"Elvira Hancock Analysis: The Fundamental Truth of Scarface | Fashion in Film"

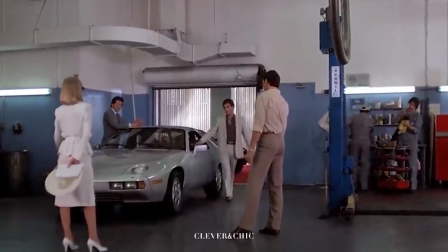4:08 Even her suit jacket is cinched at the waist for sleek, minimalist lines over a more suitable accessory to the 80s.
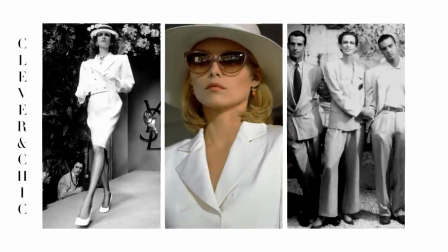4:16 The suit held the tone of a Yves Saint Laurent suit, groundbreaking in the 70s, over the coveted Armani 80s power suit that would be in style.
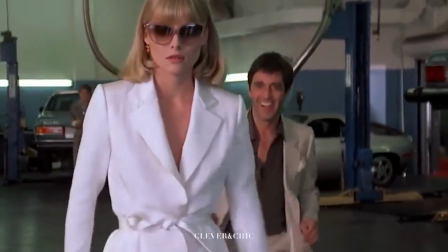4:25 Elvira, despite the fact she could easily sport the best clothing of her time, keeps looking to the past.
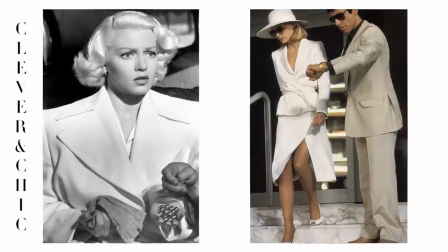4:33 The suit paid homage to the Postman Always Rings Twice 1846,
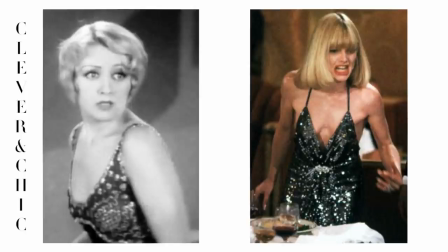4:37 and the bias cuts were inspired by The Public Enemy, 1931.
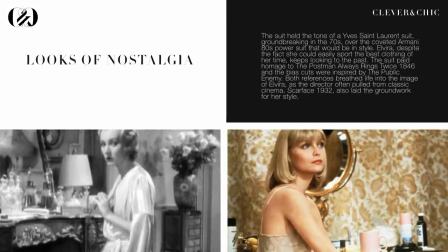4:43 Both references breathed life into the image of Elvira, as the director often pulled from classic cinema. Scarface 1932 also laid the groundwork for her style.
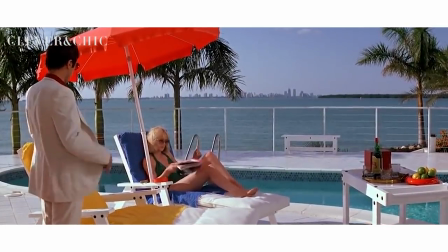4:56 Even her swimsuit holds her style signatures with a halter top, low plunging neckline, and backless finish to a one-piece emerald swimsuit.
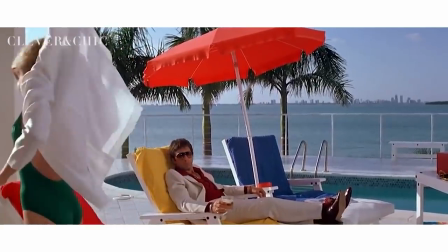5:05 The poolside look is paired with a fluid-in-nature overstructured white shirt as a cover-up, and glasses.
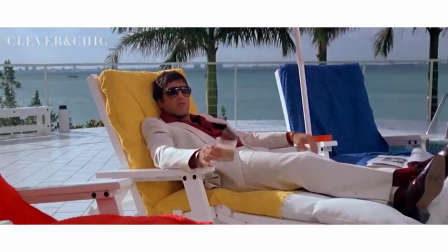5:12 Elvira often wears sunglasses. This form of glasses reduces visual communication of emotional responses.
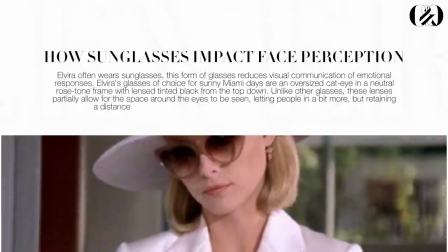5:20 Elvira's glasses of choice for sunny Miami days are an oversized cat eye in a neutral rose tone frame with lens tinted black from the top down.
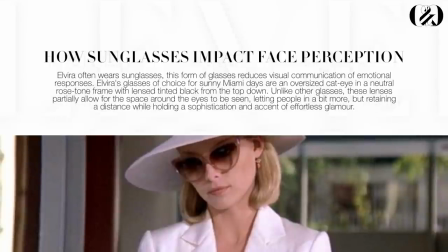5:29 Unlike other glasses, these lenses partially allow for the space around the eyes to be seen,
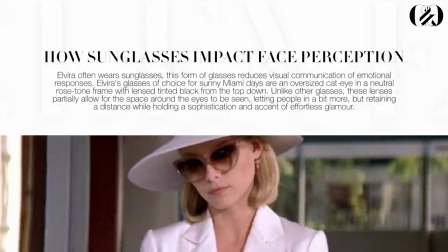5:35 letting people in a bit more, but retaining a distance while holding a sophistication and accent of effortless glamour.
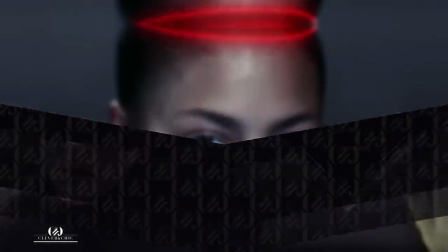5:42 If you're interested in the social sciences around glasses as well as how to pick out glasses for your face,
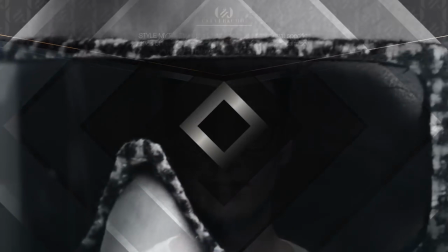5:49 what your glasses and face shape reveal about you, the Glasses Guide is available now.
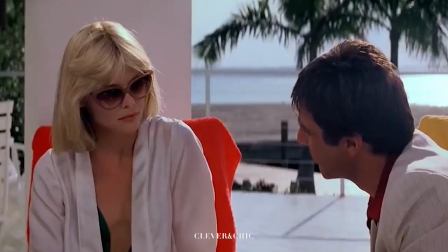5:54 The glasses are less dramatic than most but allow for Elvira's flat expression to shine through even with lenses on.
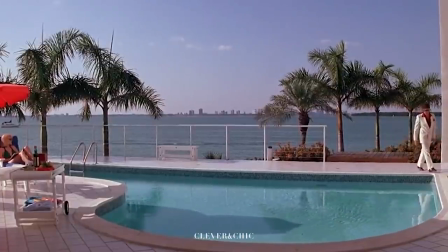6:02 The design of the glasses in unison with her face not only makes her look classy and fashion-forward but also elevated and creates sharper lines on the face structure with an uplifting effect.
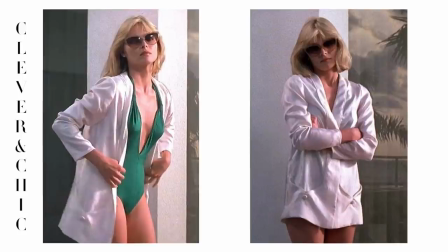6:13 Mirroring her behavior of constantly acting above those around her, but granting this small accessibility that is enough to draw people in.
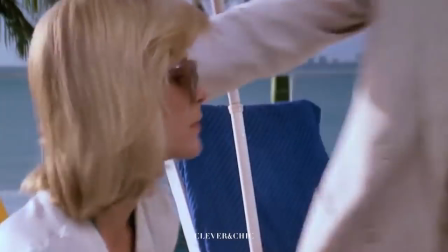6:22 But also hardening her expression and removing the softness of her face while retaining feminine lines.
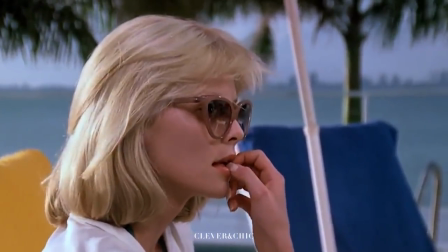6:29 The lines of Elvira's looks are not only symbolic to her, but also to Tony.
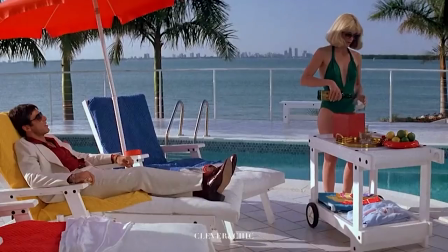6:34 She isn't just dumb candy to him, but she represented all he wanted in the world.
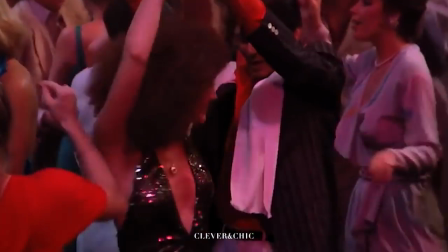6:40 When his sister wears a similarly cut dress, out to the club,
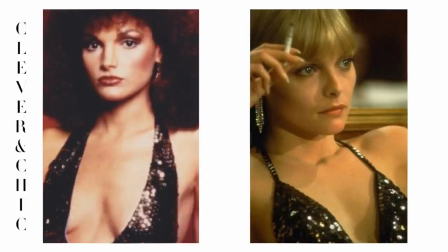6:45 Tony becomes incredibly angry and wants better for her in life than what he wants. Signifying that though Tony genuinely cares for Elvira, he also sees her as another goal to chase.
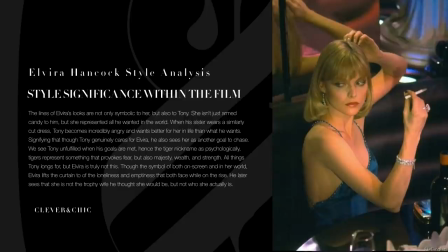6:57 We see Tony unfulfilled when his goals are met, hence the tiger nickname as psychologically, tigers represent something that provokes fear, but also majesty, wealth, and strength.
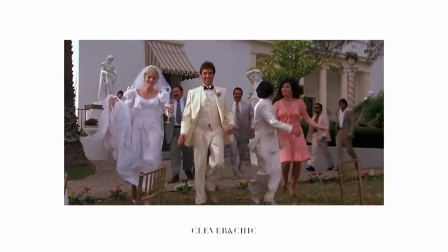7:10 All things Tony longs for, but Elvira is truly not this.
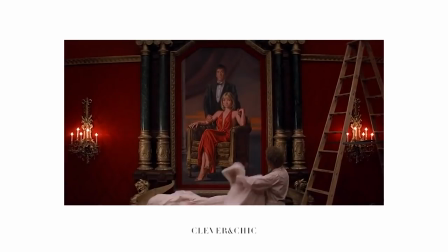7:15 Though the symbol of both on screen and in her world, Elvira lifts the curtain to of the loneliness and emptiness that both face while on the rise.
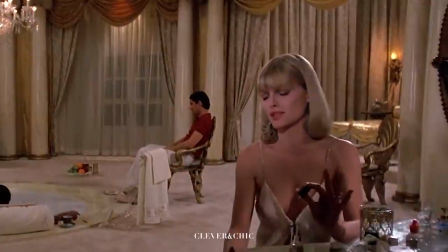7:24 He later sees that she is not the trophy wife he thought she would be, but not who she actually is.
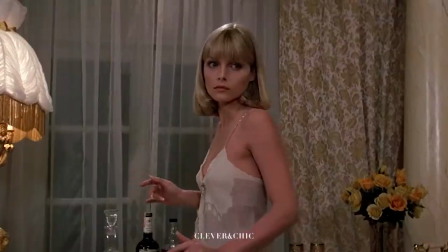7:31 Elvira's loungewear is the first time she sports pants, they are still sleek and satin as her other clothing is.
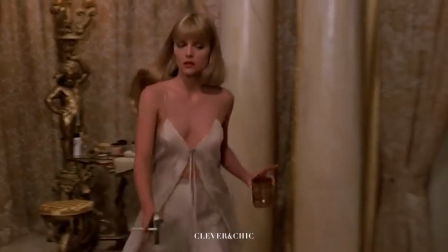7:38 This time the top features an open front rather than a back. The material is in cream with taupe accents, a low contrast pattern.
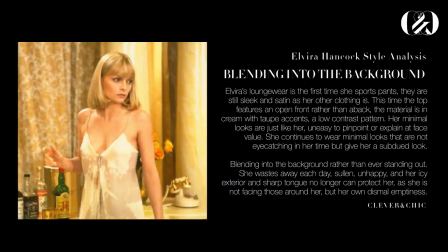7:47 She continues to wear minimal looks that are not eye-catching in her time but give her a subdued look, blending into the background rather than ever standing out. She wastes away each day, sullen, unhappy, and her icy exterior and sharp tongue no longer can protect her,
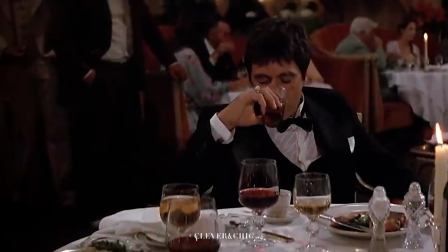8:05 as she is not facing those around her, but her own dismal emptiness.
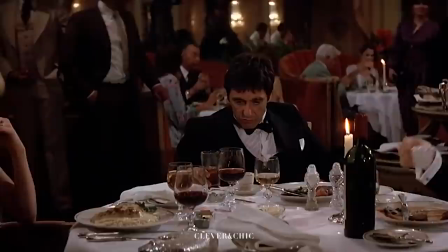8:10 Elvira reaches her breaking point when out to dinner in her final look of the film.